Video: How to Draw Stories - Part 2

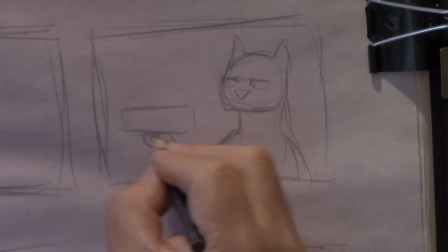But I want him to have the same problems of not having a thumb.
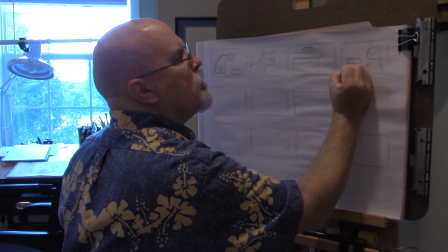I'm going to draw this can a little bit more at an angle. I'm going to turn that
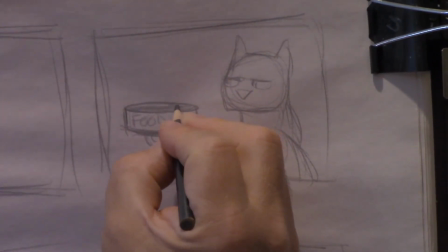cylinder, it's a short cylinder, on its side a little bit so we can see the fact that it's closed and he can't open it.
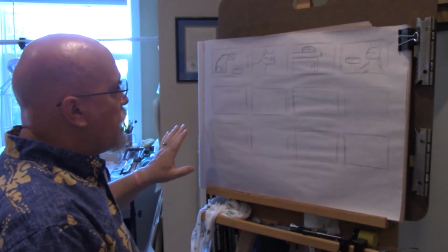Here, let's go down to our next row of our next row of panels.
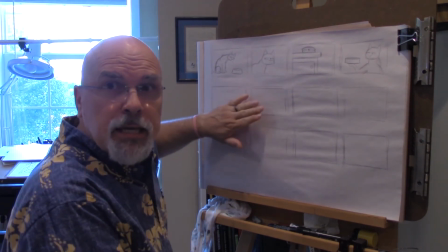Because this is where I'm going to have him try to get into the cat food in different ways.
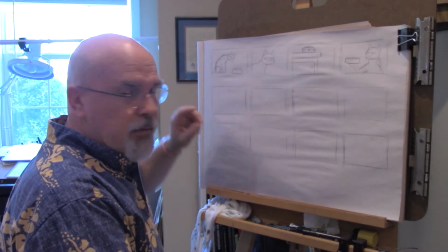He's going to try his darndest. I got to open this can of cat food because I'm hungry.
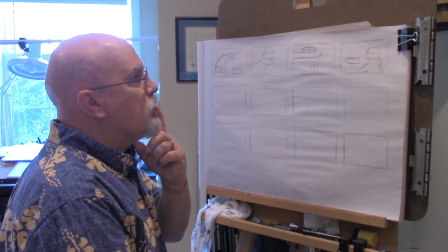Maybe before that, he should try to eat it without. I think that's a good idea. We're going to show him biting the can.
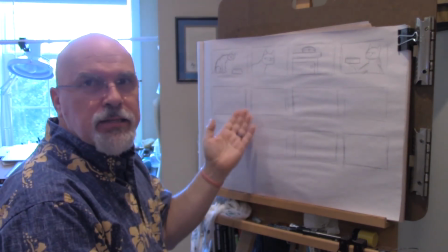And then, guys, I got to open it. And he's going to try as he might to open this can. All right?
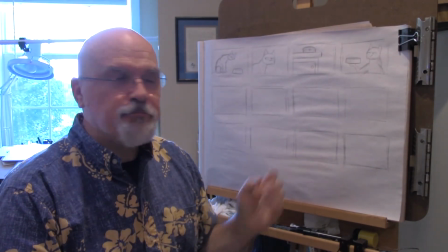Maybe 3 or 4 different attempts here. And then we'll have to have a funny ending. So his first attempt, he's just going to try to eat the can.
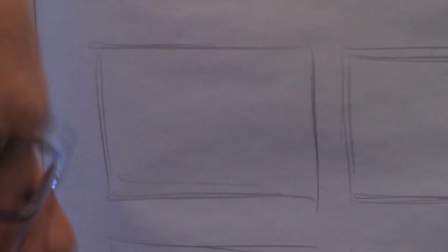Simple, kind of funny. So,
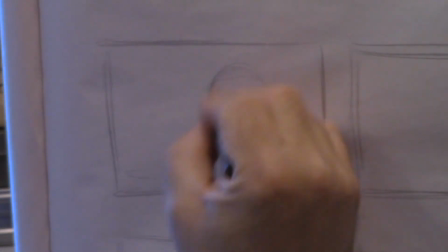still kind of a close-up here. Now, there's 2 reasons to use a close-up.
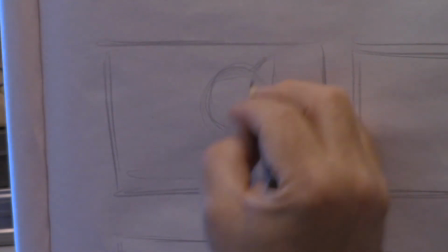Like in this one, we want to show detail.
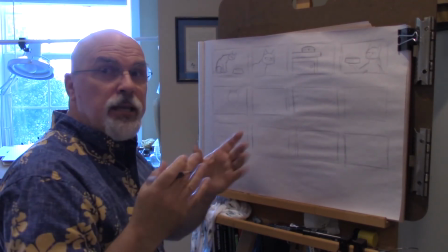We want to show a specific action, a specific expression, and we need that emphasis, having the camera close on our subject.
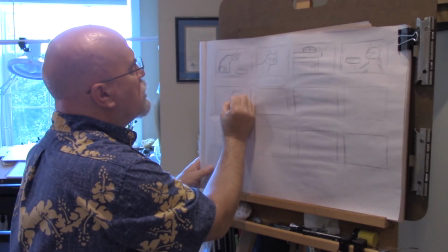Another reason is if you want to hide something from the audience,
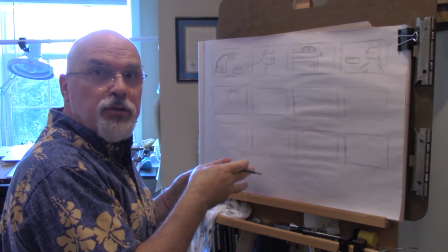so you want to just save a little bit of information for later.
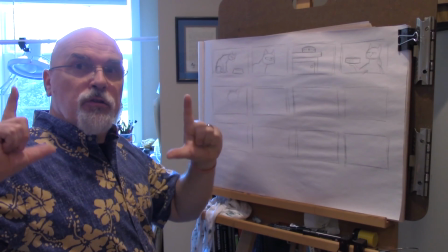Like if you have somebody walking along and you're close on their face, and they stop, and then they get an expression, and
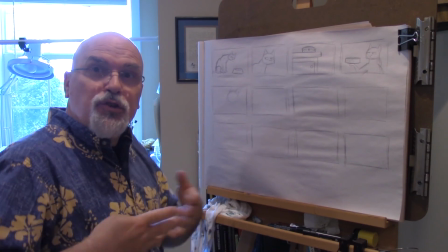look down, that's another reason, because you can surprise the audience. What did they step in?
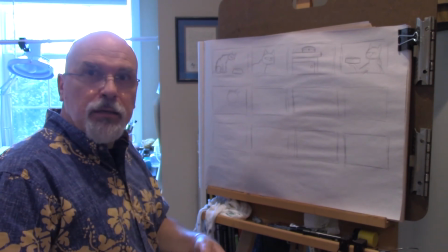You know, it could be, you know, a mud puddle. It could be, you know, a cow pie. It could be a, you know, a bear trap.
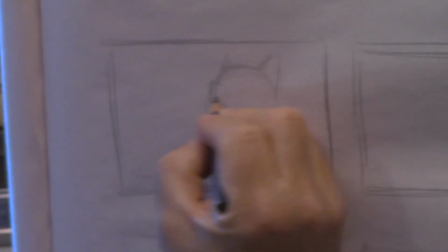In this case, yeah, we're wanting to keep this. We're wanting to show something to our audience.
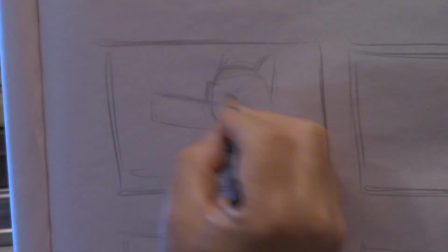This is a part of the joke. If this wouldn't work as well in a wide shot, we want to see.
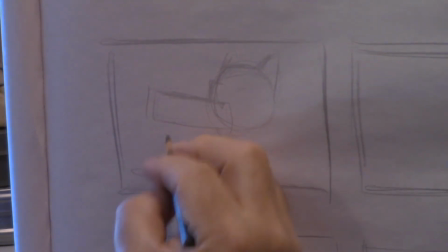Him attempt to take a bite
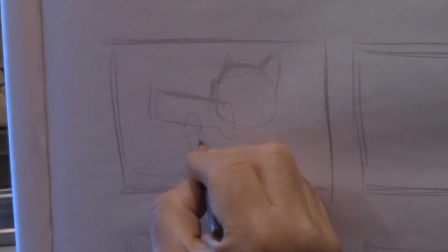out of this
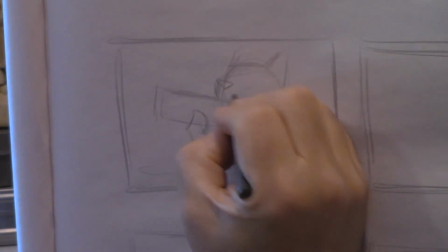can. Get a little nose up here. His mouth wraps around there.
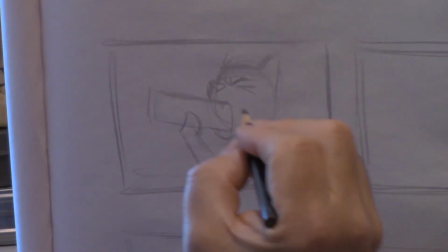His eyes are all scrunchy down there. That didn't work.
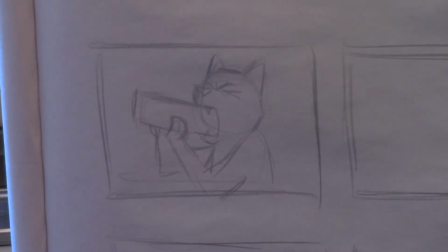So the next idea, the can is going to be on the ground here.
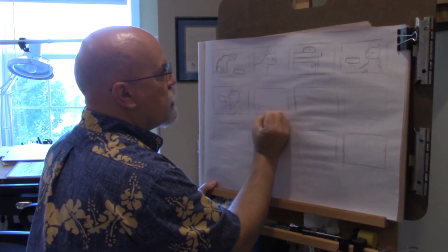This is going to be a wide shot. I'm going to have his whole body here, much like we did in the first panel.
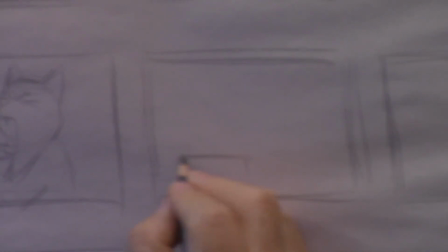We've got our wide shot here. Actually, I'm drawing that can too big. I realize that's about the size of his cat bowl. This can's going to be smaller.
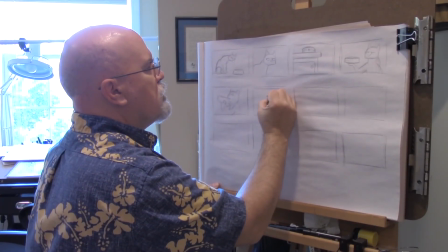So here, the cat is going to be over this, and he's got a fork.
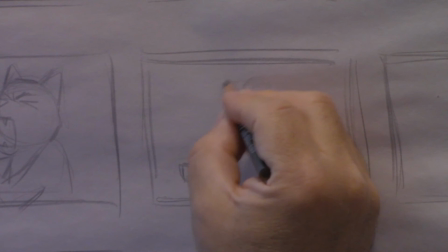I'm going to draw his head lower because he's going to have a fork in his little paws.
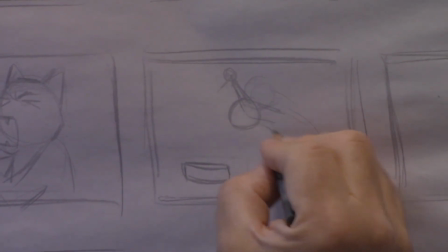His body's going to be over here.
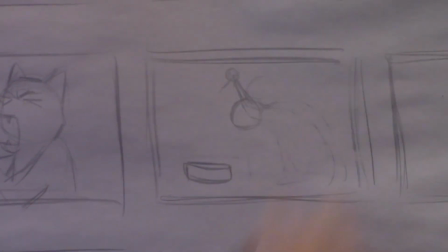I need more of that arced look. He's attacking it, so let's get his body even more arced here.
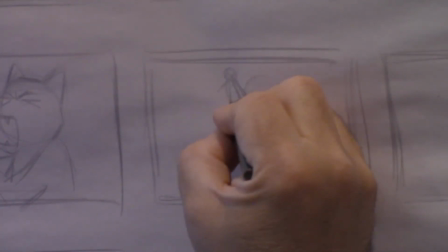His little kind of teardrop shaped body. Draw little cat legs here.
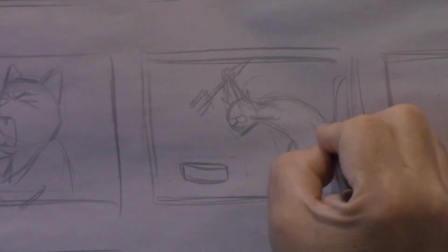Maybe just get his tail up there.
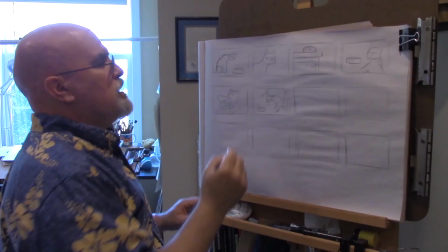Now these little half moon shapes are getting a little more angry here. And this one's going to show him just stabbing that can, just
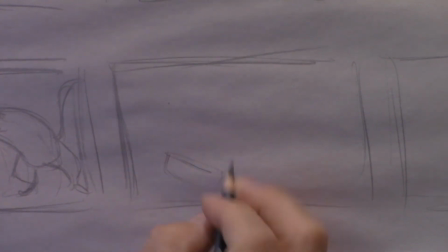oh, the can's going to be shaking around and just everywhere, just rattled.